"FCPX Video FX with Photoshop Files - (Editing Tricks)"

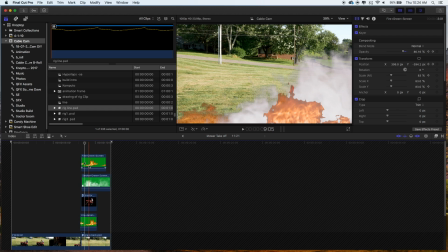[8:15]
And so what I have here is you could probably imagine a couple effects here. I got the fire effect, green screened. I got some smoke. And I got my nephew that just takes off.
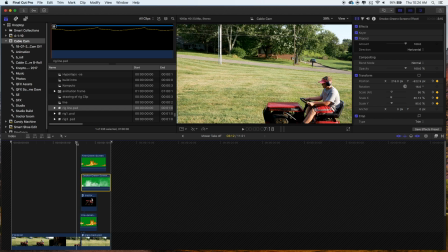[8:27]
Now, the reason I even thought to do this, the clip I had for him, for whatever reason, when I was videotaping, I cut the camera and I think he was trying to pop a little wheelie, but I shut the camera off before he got it. So I had this one last frame in the video and I thought, wow, I think I could, because it's gonna shoot off the screen, I bet I could just animate it.
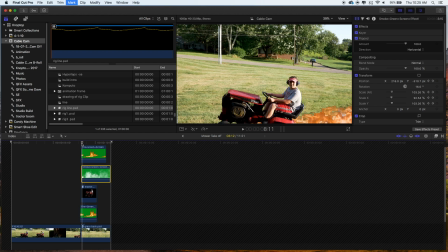[8:46]
And if you look, it's just a still photo. And if you watch here, you can see the grass in the background. Watch the grass in the background right there. That's where I go into the still mode and I had to erase him off the photo.
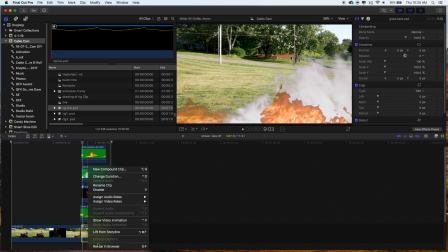[8:59]
And if you want to see that, I guess we can go into it and take a look.
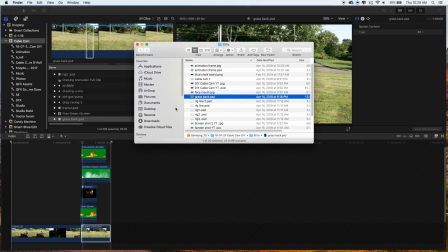[9:04]
Let's go into it. So here it is. This is the Photoshop file.
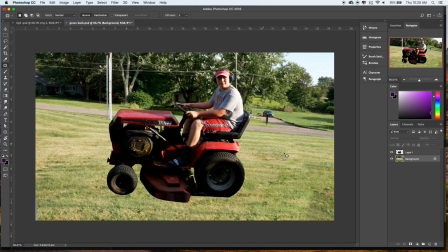[9:09]
Oh, it looks like I didn't save the original. Well, he obviously was down in the corner and you can see here, I did a pretty good job.
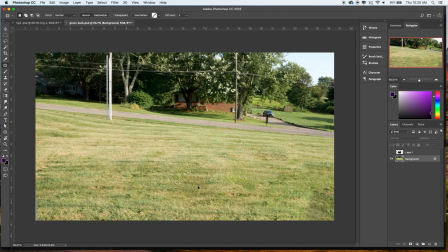[9:17]
You can see some areas where I probably could have done a little better. I'm just using the patch tool over here. I like this tool, the spot healing. I like to just select areas and do it myself because I feel like I can do random little things. But I know there's content aware and some other options on the newer stuff now that you can do some cool stuff.
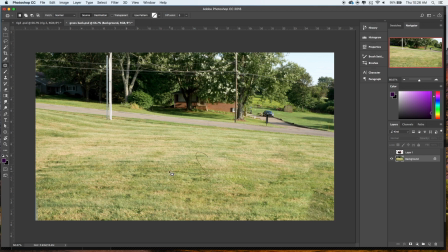[9:36]
But I'm used to using this. I like it. I just do like a random design like that. And that's how you kind of reposition it.
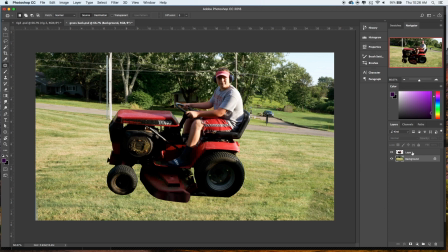[9:42]
It took a little while, but that was a pretty relatively easy Photoshop. And you can see there, I just cut that out.
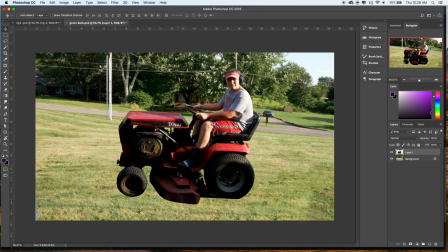[9:49]
And I saved it because I could use this for anything else. I don't know what I'd use it for, but he was down there like that.
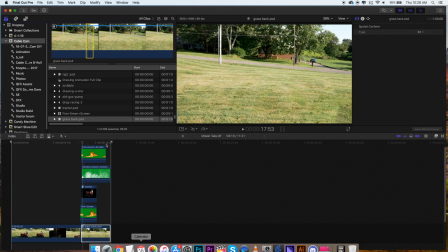[9:55]
We'll jump back and you can see. And it happens for 1 second.
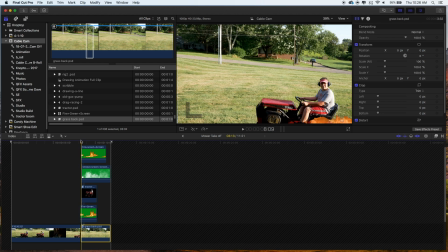[10:00]
And that was like, well, once I noticed that when I did it, I'm watching frame by frame. So I'm like, oh, the grass in the background changes. And that bothered me. It's one frame. Like, it's so hard to see that. And so I'm like, I know what I'll do. I'll just add a sound effect and I'll add some smoke and some fire.
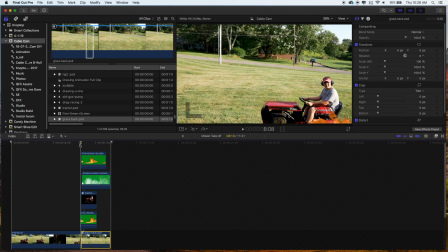[10:14]
And then it's just like, boom. And he just takes off. It's kind of cool though, because even though it doesn't match up perfect, it kind of looks like the thing just like clicks into gear. So it's like, it goes and then. Damn.
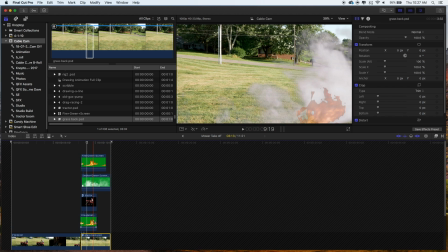[10:27]
And this is a lot like what you would have set up in After Effects, but it's all within Final Cut.
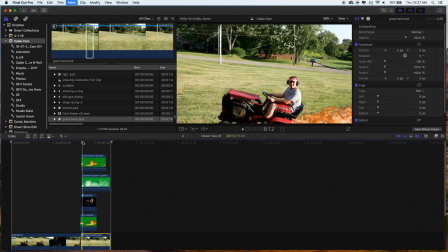[10:33]
I didn't have to bother taking it into motion or anything. And I guess I could have maybe put a motion blur on that or something, but I kind of liked how cheesy it was.
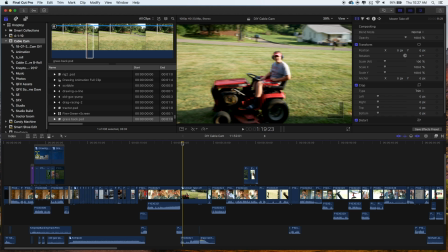[10:41]
I wasn't trying to make anybody believe that he really took off and flame shot out of the tractor. Let's watch this with the sound on.
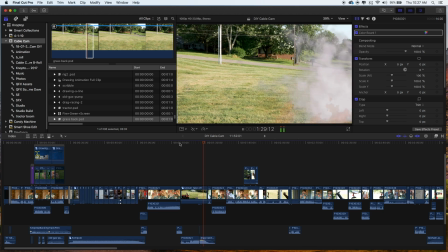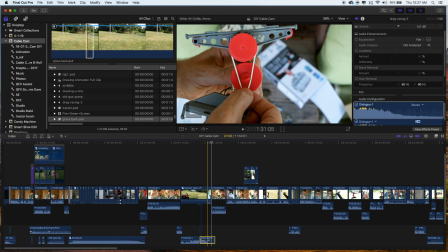[11:03]
And you can hear I used a drag car sound effect, and that's, I think, the funny thing to it. It just, it drags on, like you hear it still in the background even after I come back on screen. But anyways, I thought that was kind of neat.
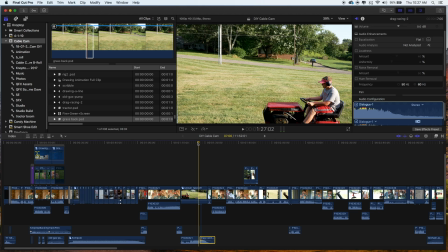[11:15]
But those were two little effects I wanted to show you. I know a lot of this stuff, maybe it is really simple, maybe this is just the tutorial for you to kind of get into it, but I don't know, this is an old school way of dealing with special effects, is incorporating Photoshop files and making the opportunity with the layers, because there's a lot of stuff you can do with layers.
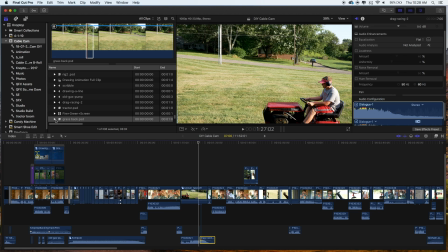[11:34]
And you can see here, Final Cut recognizes it as an image.
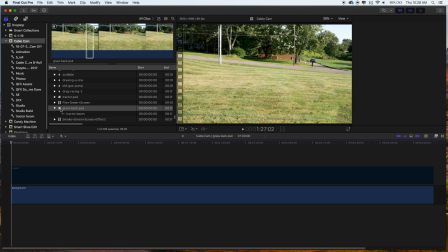[11:39]
That's where it gives you this little symbol. And I just think it's really neat.
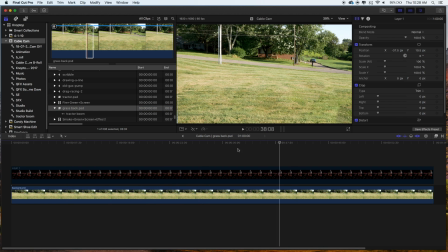[11:43]
It's kind of cool, like just seeing that you can have certain things.
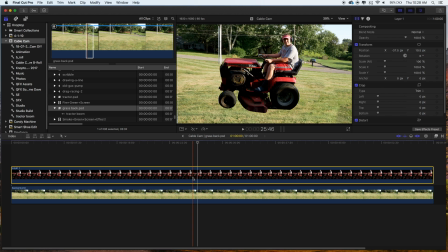[11:47]
This is the grass layer, but if I wanted, I could bring on the tractor layer or take that away and bring on that.
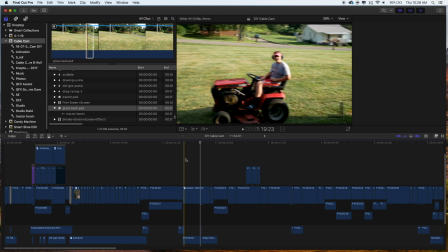[11:53]
And I'm sure that would mess up my actual edit. Oh, it's probably gonna wreck everything.
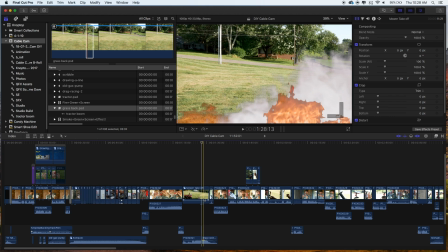[12:00]
As it slowly updates, it'll start to cause problems. Yeah. Anyways.
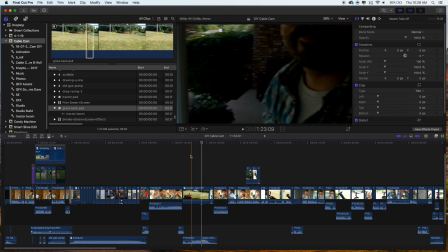[12:05]
All right. Well, thanks again for watching.
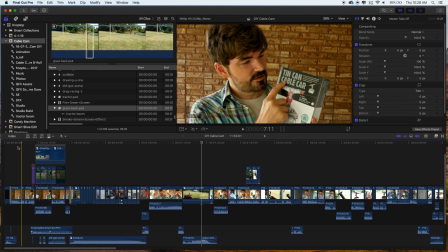[12:06]
I know this is a sort of a long, quick video, but those are two effects that I wanted to share with you guys, and I have to somehow make sure I undo what I just did.
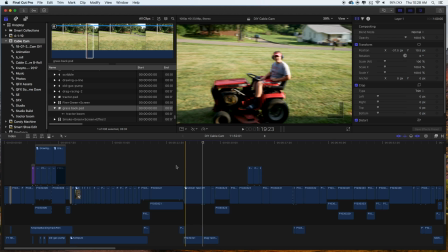[12:15]
Okay, we're back to normal, I think. But as I learn Final Cut, I'd love to share more of this stuff with you guys.
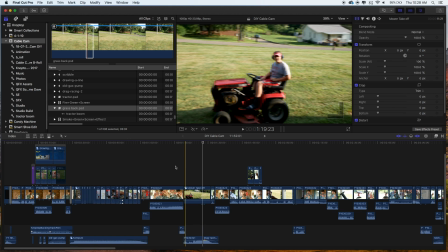[12:22]
Let me know what editing software you're using.